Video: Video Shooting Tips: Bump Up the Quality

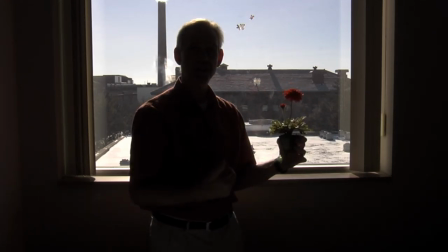[8:26]
Even if I put it in the sun it's just not an ideal situation but there is a way to still use this light effectively.
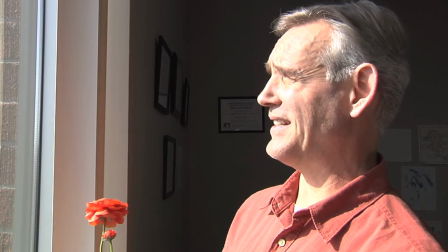[8:34]
Now I'm in front of the window lots of light coming in probably too much light because I have to squint it's not
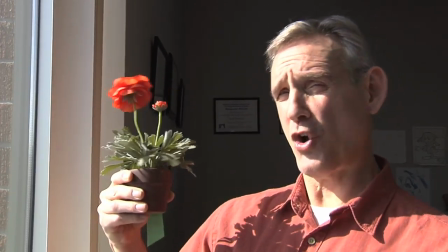[8:40]
easy to present information when you're squinting and if I want to show you something it may be hard to see because of the high contrast.
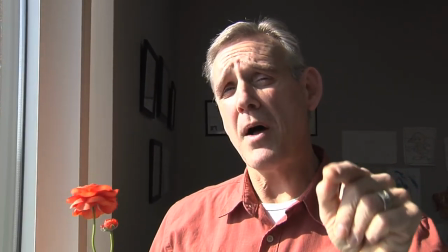[8:47]
We haven't changed the lighting in this room at all it's all about that iris so if I step out of the direct
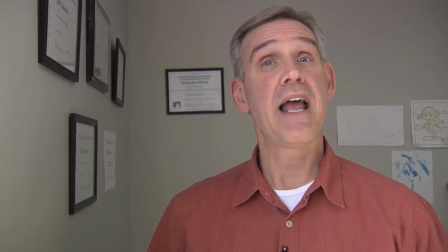[8:52]
sunlight and indirect light hits me everything gets better and if So I want to show you Mr. Plant here,
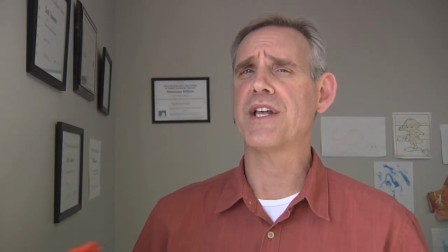[8:58]
it works the best. There's other issues with inside lighting, like what if you don't have a window?
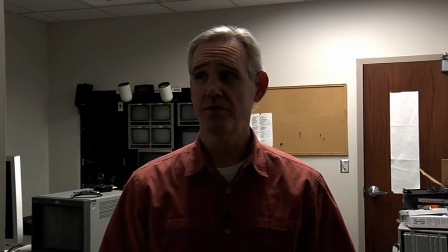[9:04]
If you can't find a nice window and you just have to use existing lighting,
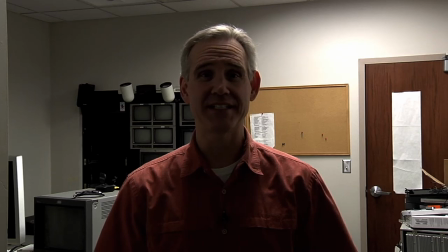[9:08]
this could be okay, but you can see that I'm kind of dark and not really ideal, but at least in here I could step back and get under more of this light.
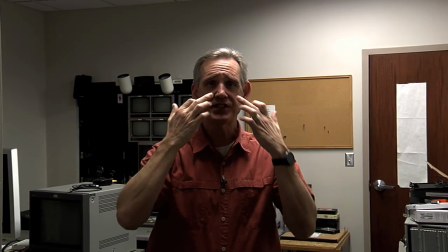[9:17]
The problem is it's not good light from above. It creates interesting shadows and things that really aren't very attractive,
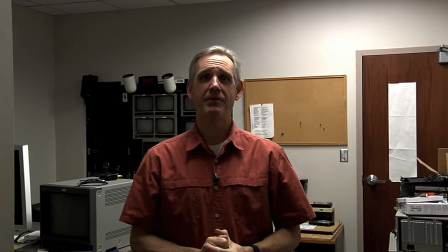[9:24]
but some Some cameras do have a light on top of them, it's called a fill light, and you flip on that little fill light,
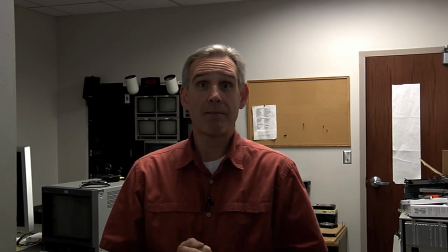[9:30]
and that helps fill some of those shadows, and I can actually step in a little closer, that really does help.
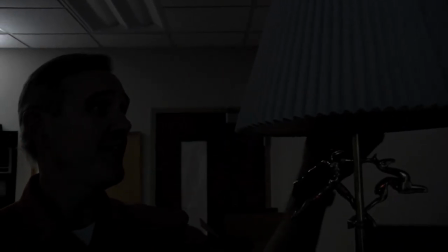[9:36]
The solution to a dark room can sometimes be as simple as a lamp. If I turn on this lamp in a dark room like this, it can help to fill in my face.
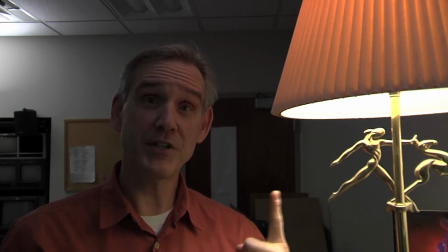[9:45]
The light's coming from the side, which helps, but it's still a little on the dark side. But just simply removing the lampshade can really make a difference.
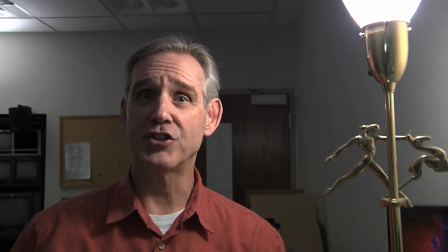[9:53]
And now it's much easier for me to convey a message like this, than like that. We really want to stress how important sound is to your video. If you have a soundproof room like this, that's great. But you probably don't. So what you could… Sorry. Phones. Yet another distraction. Speaking of phones, you can use your phone to record video and sound. The quality has improved immensely with phones, but a couple things will help you out.
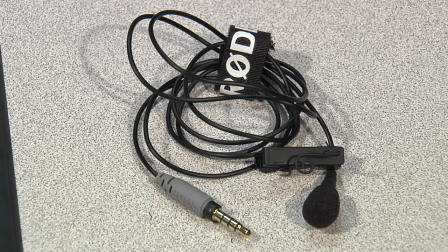[10:25]
One is sound, using a special microphone made just for phones, and also they have mounts on tripods that will help hold your phone steady. But how you hold your phone is important. Because a phone is easy to turn, which way do you hold it?
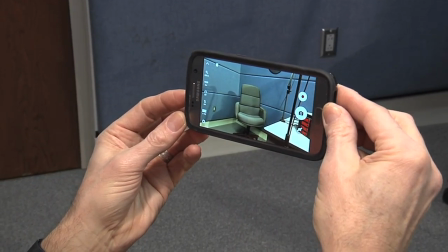[10:41]
You should hold your phone sideways or horizontal, just like your television or computer monitor.
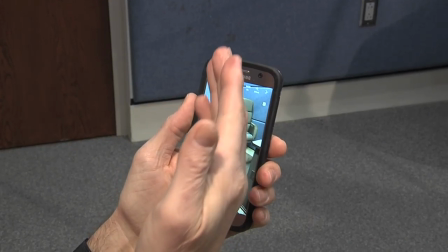[10:46]
But, if your video is going to stay on your phone, you can shoot it vertically. You can hold it like you use it.
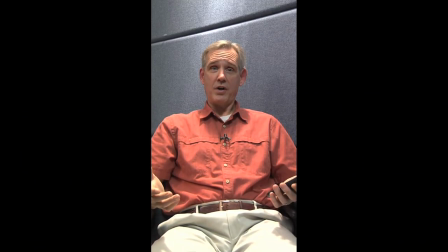[10:53]
But, if your video is going to YouTube, Facebook, your computer monitor, television, this is how it's going to look.
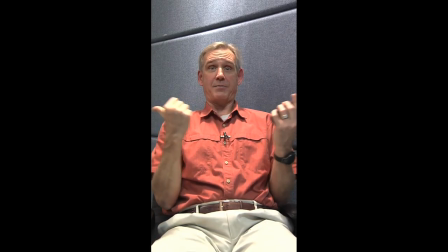[11:01]
And the only way to fill in this black space is with more video.
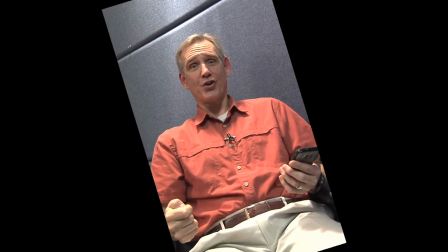[11:06]
Or a not so good choice, turn the video horizontally to fit the format.
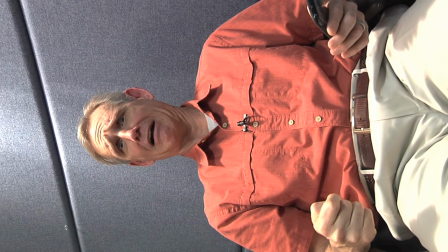[11:11]
Not good. it.